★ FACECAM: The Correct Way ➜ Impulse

What is up everyone? My name is SD Mike and today we're gonna be talking about using face cam in your gaming videos So each week I've been reviewing you guys's channels in the Monday live streams And one of the most common things that I've been noticing is incorrect use of face cam So today I'm gonna go over the proper use of face cam first and foremost Just because you're making gaming videos does not mean that you're sick Just because you're making gaming videos does not mean that you need to use face cam so ask yourself Do you really need face cam? Now what do I mean by this?
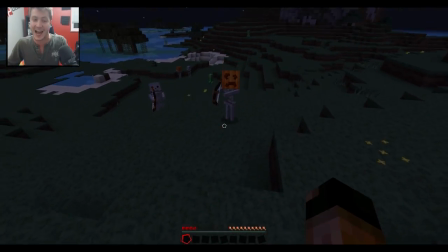Face cam is there to help further your viewers viewing experience There's two types of gameplay Energetic and funny gameplay and straightforward and serious gameplay
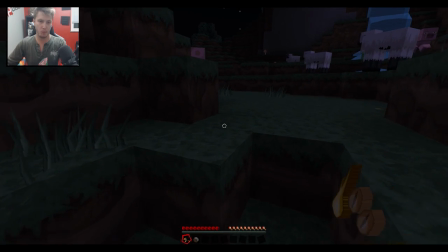So if you're using face cam for straightforward gameplay ask yourself why more times than not involves the gamer sitting there watching his game So why is it needed?
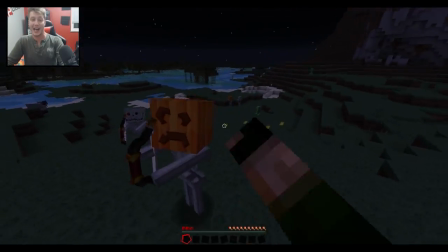All it does is use your face to cover up a portion of the game Now if you're using face cam to talk directly to the viewer act or use
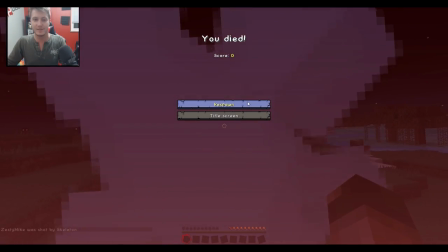it to capture your reactions to further your viewers experience Then you're doing it correctly and it has reason to be there now Second thing you need to think about when using face cam is the scale of your face cam You don't want your face cam to be distracting to the viewer cover up your
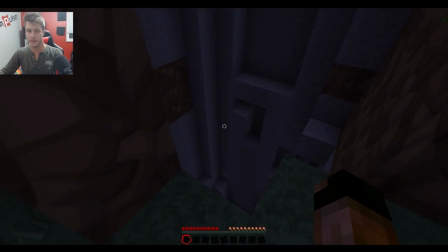game or just altogether be too large So find a happy medium that isn't too much also keep the framing of your face cam
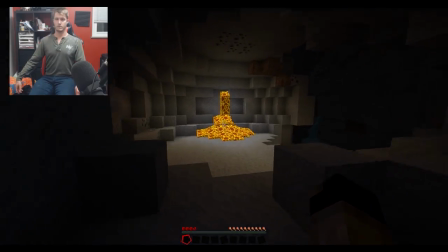in mind This is face cam not all your body cam or not your whole entire room and dirty laundry cam So you could fix a lot of
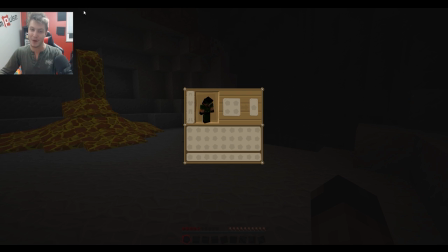this wasted space by tightening up your shot and cropping off the side and getting rid of the unneeded space Third face cam border although I personally like using graphics to separate the face cam from the background of the game There is a good and a bad use of it I have seen a lot of
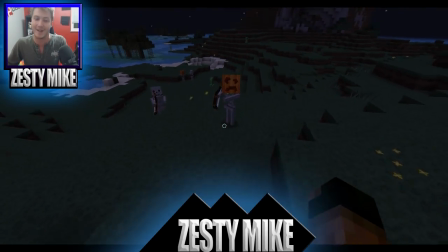game videos that look like this with the name under their webcam name on the bottom all their social media and sometimes even more.
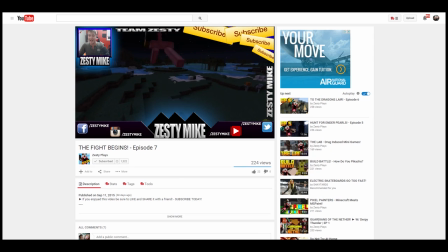Remember that your video is on your channel so they know who you are.
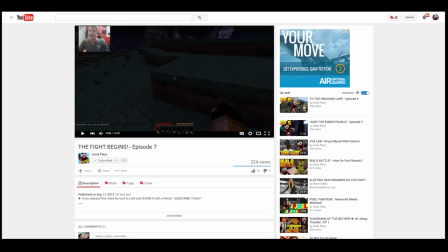Plus, your name is normally in the intro in one way or another and in the outro, so there might be better ways to subtly plug your name. Now lastly, the direction you are facing in your face cam.
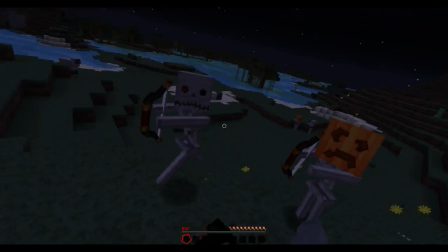Now in the world of TV, movies, or filmmaking as a whole, there is a rule where viewers follow your eyes to what is going on in the frame.
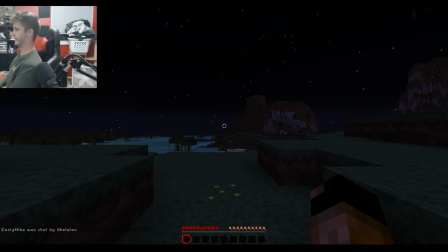So if I was looking off the screen this way, it'd be distracting because I'm looking away from the game.
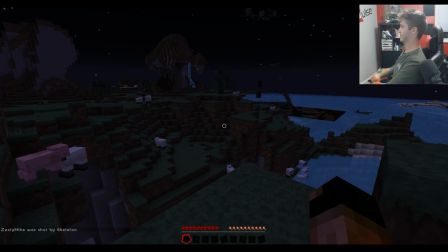So position your webcam in a corner where you're actually looking at the game.
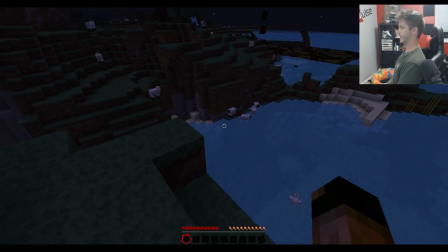And worst case scenario, if you need to place it in the other corner due to covering up something in the game, do a horizontal flip so you're still looking in the proper direction. So although these things are kind of minuscule and might sound a little bit funny, it is something that I do see all the time in these video critiques. So if you are one to be using facecam, take a look at how you're using it and see if you can improve upon it because this is something that I feel kind of sets apart a standard YouTuber from a big youtubers is just the use of face cam in a proper manner but anyways guys that's it for me today I hope this helps some of you be sure to leave your questions down below for me to answer next week if you want to see more of my tips and tricks you click the link in the sidebar or if you want to see more of me and my daily vlogs and even my game channel you can click the links on the description below but anyways guys that's it and we'll see you next week see ya
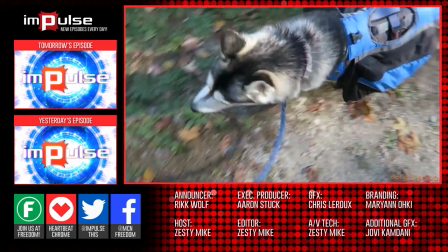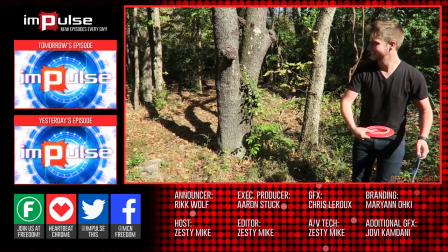impulse is produced by the freedom network ever wanted to earn revenue from your videos
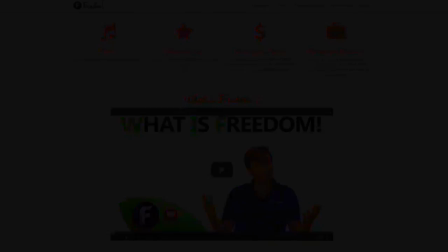freedom offers a great partnership program which includes access to hundreds of thousands of
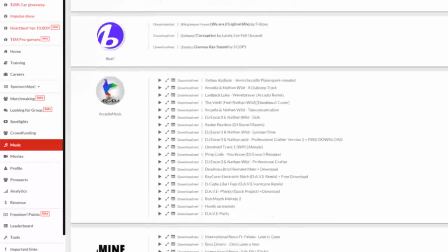audio tracks sponsorships with great partners and most importantly a no lock-in
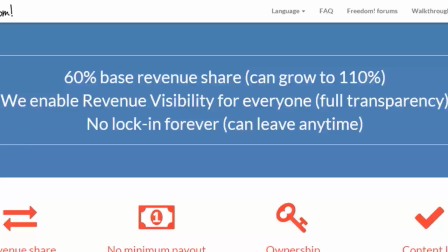contract you can leave at any time for any reason we accept everyone
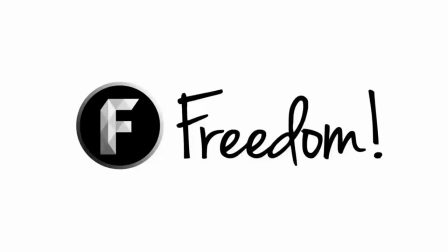both big and small for more information click here or visit the link in the video description